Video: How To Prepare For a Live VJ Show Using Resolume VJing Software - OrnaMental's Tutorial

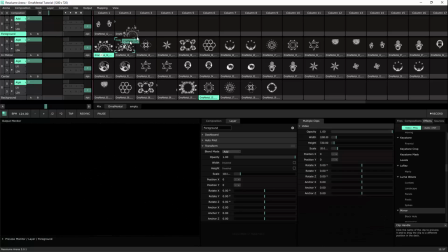8:10 Or we can take a particular clip and do something very similar to what we did in the InMotion layer,
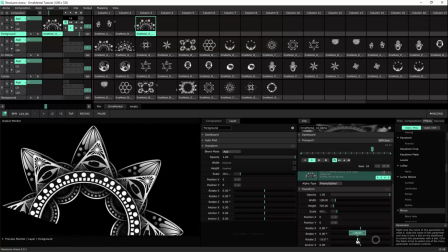8:18 but we're going to do it only on the clip itself. Let's take this clip and change the rotation.
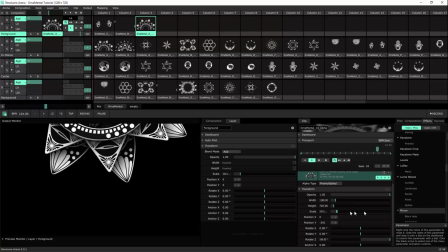8:27 Then on position Y, I'm going to drag it upwards and drop our mirror.
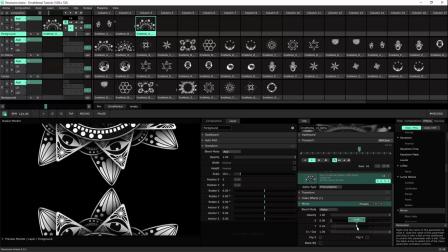8:33 It's important to make sure that the mirror is below the transport.
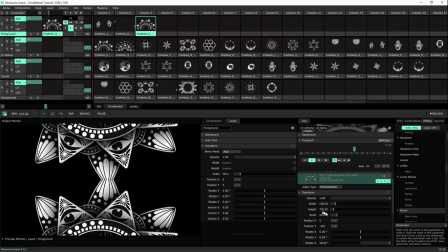8:40 And we're going to put a mirror, and then on the transport settings, we're going to find what is exactly
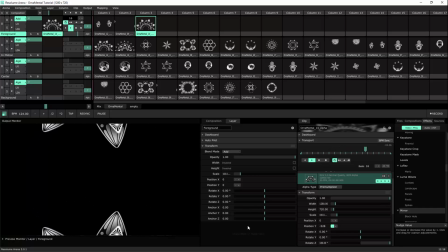8:49 the height that we would like to have it. And this is like minus 350 up to minus 500. Let's create an animation here, dragging the easy ease in and ease out and doing the BPM sync.
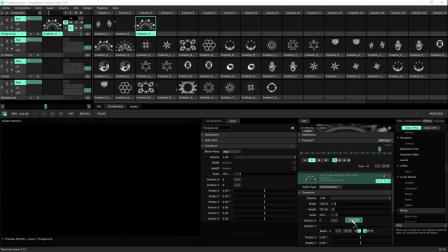9:08 You know the drill. This is going to be minus 350 and this is going to be minus 500.
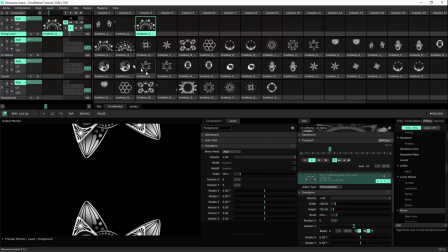9:20 Let it bounce. I'm about to find out what other layers fit in a foreground layer and we'll be back.
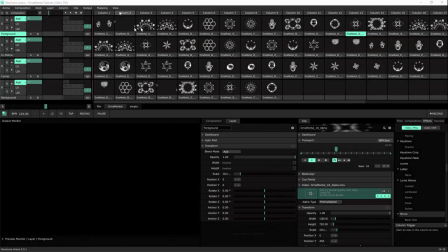9:31 I've created some variations on our foreground layer. Let's go through them and see some of them. Some of them are bouncing, like these ones.
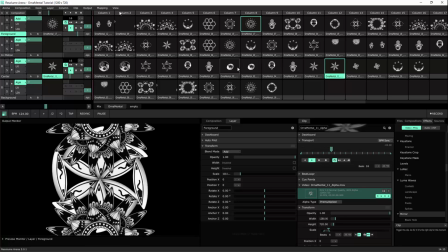9:48 It can work well with the center element. This clip can go well with this clip.
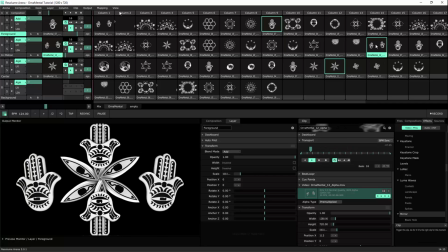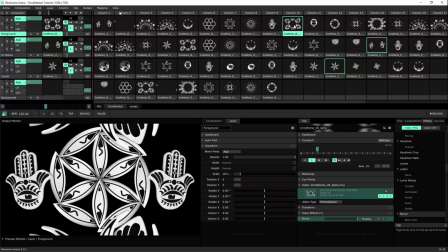10:03 some of the clips I made to just rotate and to not bounce, like this one
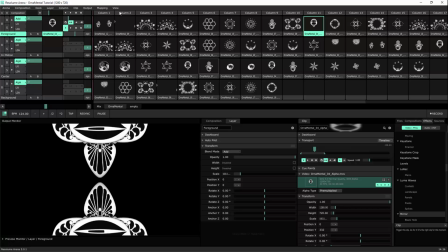10:13 or this one, and let's add an element to it.
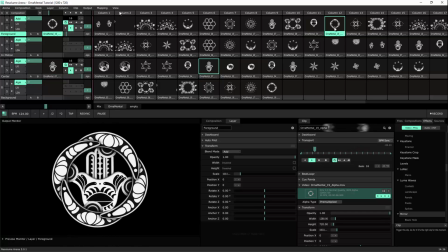10:19 Some of the layers are left as they are, just to reveal something behind them. This one can work well with the yin and yang. This is another original file.
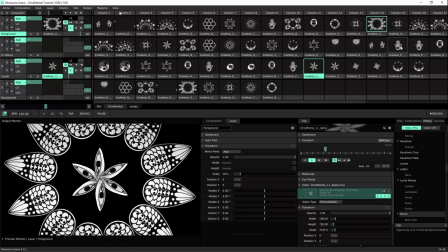10:31 I found it's nice to have it reveal what's inside. This is another interesting example.
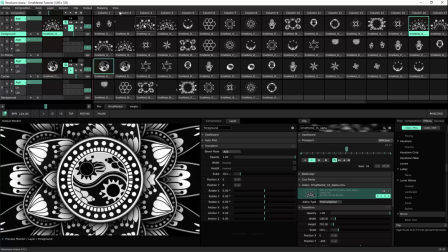10:39 I just used half a circle,
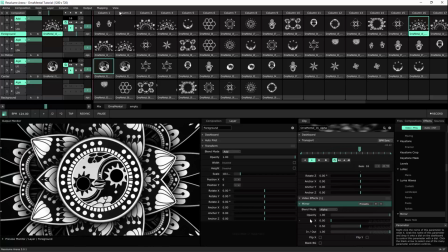10:44 and using a mirror and changing the Y position, I made it to reveal.
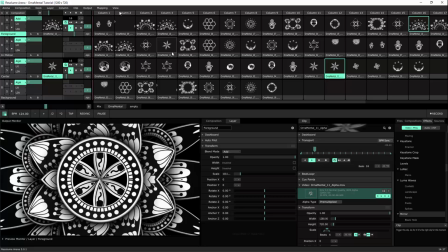10:52 It's like a hatch in the screen that things can be inside it, and this is another example.
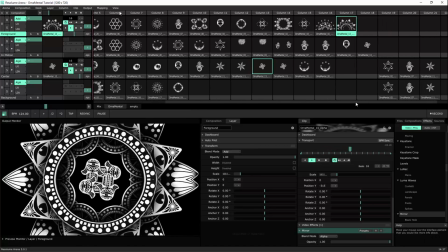11:00 Some other interesting combinations we can create. Let's see this one.
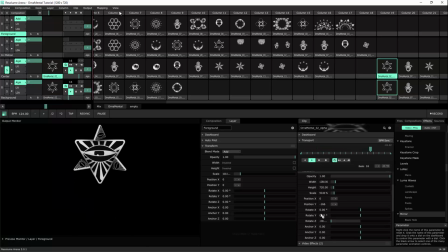11:05 Let's solo this layer so we can see exactly. This is a layer, I just changed the position and rotation.
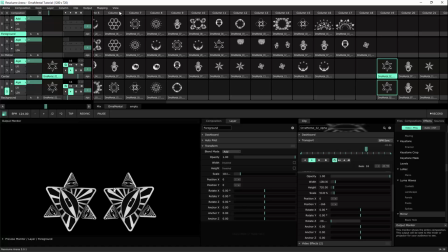11:13 The layer below it, also change of position rotation along with the mirror. And I can trigger both of the layers by column trigger.
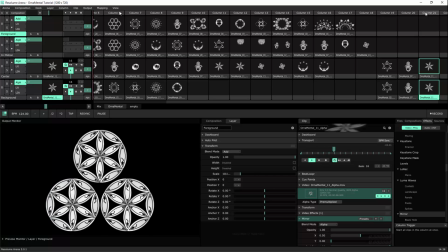11:25 And let's see how it mixes.
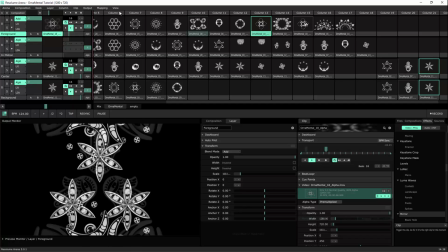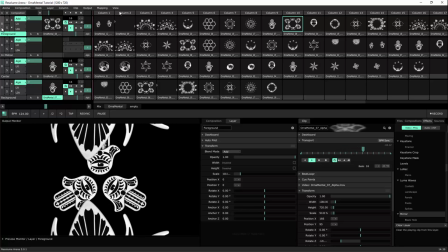11:33 And speaking of the column trigger, sometimes you just want to change everything in just one click.
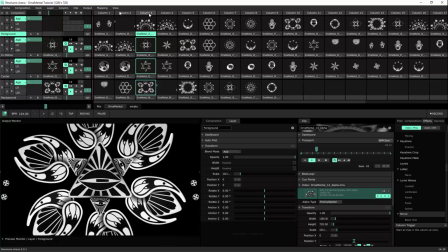11:39 So you can use the column trigger.
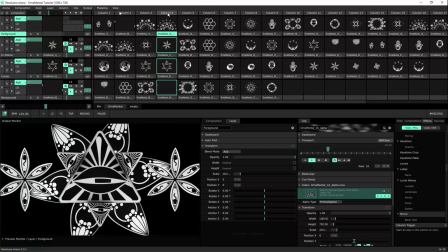11:43 And if you prearrange the visuals in the right slots, you can get really nice combinations, ready-made with just one click.
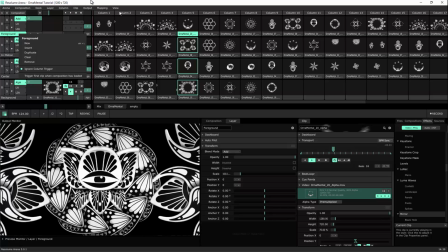11:51 I've excluded the foreground layer from the column by ignore column triggering, because I don't want to overload the composition.
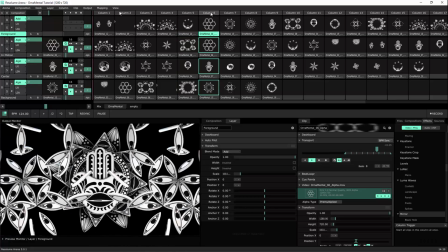11:59 I can always add the foreground layer later. Alrighty, we've digested quite a lot here.
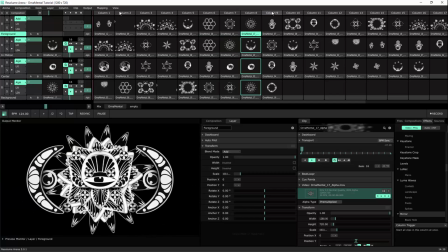12:05 It's time to move on to the dessert. Let's see what effects we can use to make this awesome look totally different.
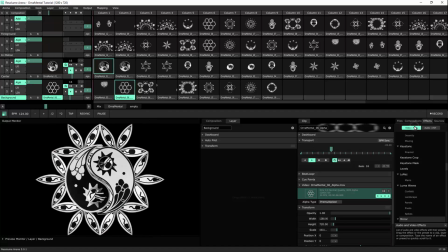12:13 I found that adding a drop shadow to the composition really enhances and gives a fake depth.